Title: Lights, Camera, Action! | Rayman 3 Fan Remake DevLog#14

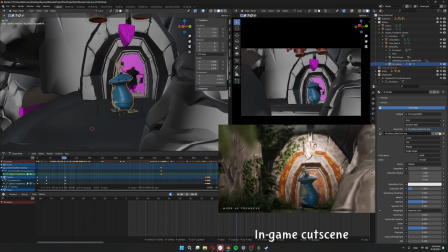984s
So the next cutscene I tackled was the most complex one as there's the most characters to animate and it's fairly long but this is also the cutscene that I'm the most happy with.
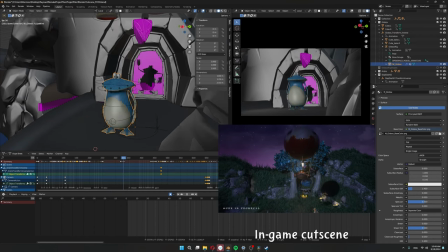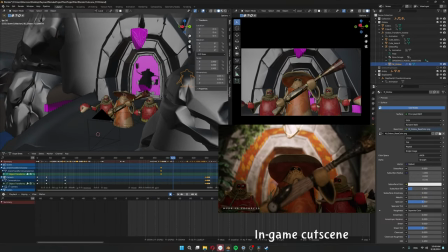1002s
I find that scream really funny. I didn't animate him running through the door because I reuse an original animation for that.
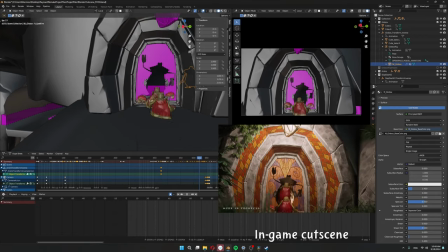1008s
I figured that was a good way to save some time.
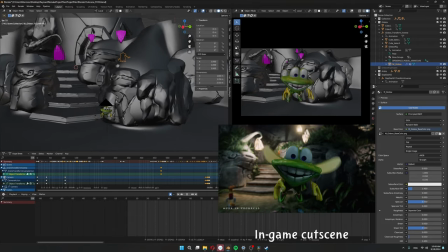1010s
I really liked the idea I had with Murphy he's snatching the camera to start his monologue because I always found it pretty awkward how in the original
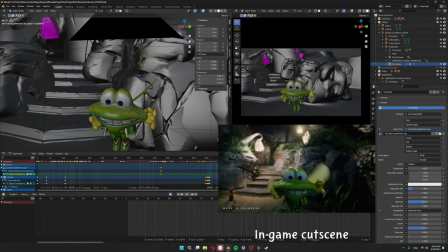1018s
cutscene there's all this action happening and suddenly for no particular reason we're forced to just look at Murphy spouting some nonsense.
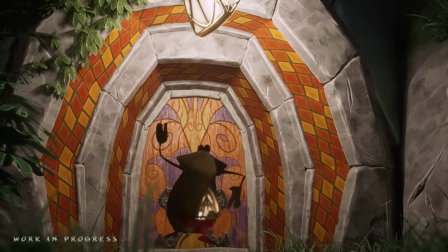1026s
And what I think is really cool is that even though I made this cutscene every time I play the game I get fooled anyway into thinking that the cutscene is ending before his monologue.
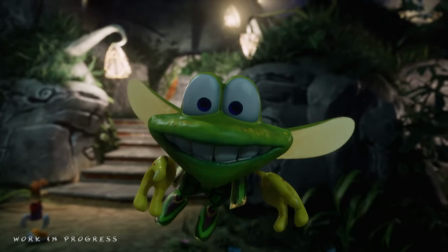1034s
So I usually press the forward key to start running just to get hit with the reality that Murphy is the one in control.
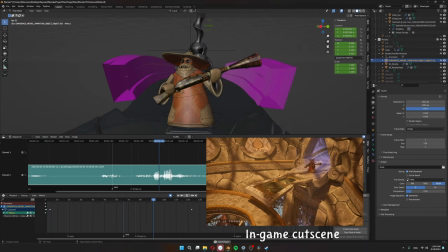1040s
And then there's this cutscene over here. The last one I made so far. Nothing much to say here.
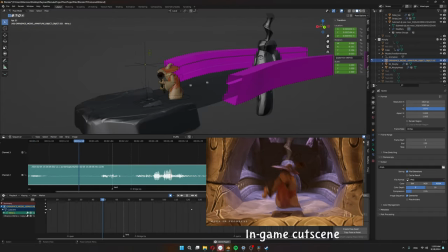1046s
I think it's fine. Nothing special. I didn't even animate a camera for this one because it's so short. Thank you very much for watching. That covers almost everything I had to make to create that gameplay demo as seen in the video. It's hard to believe that I uploaded that video almost half a year ago now already. There were some things that I didn't cover, honestly because those things just didn't really fit any of the topics that I had for the videos so I had a hard time finding the right place to cover them but none of those things are very significant so I personally don't really see that as a big issue. Like I said in my previous video at the moment I will be making less YouTube content because I want to focus on the game. If you want to learn more about my plans you can go watch that video. I go into a little more detail about that however if there is anything you would like me to make a video on I did open up a discord server and there's a channel for video suggestions so if I like your suggestion then I might make a video on it so thank you very much for watching especially if you have been following the series from the very beginning if that is the case then that's insane thank you very much for that I wish you all a very good day and hope to see you in the next video. Buh-bye!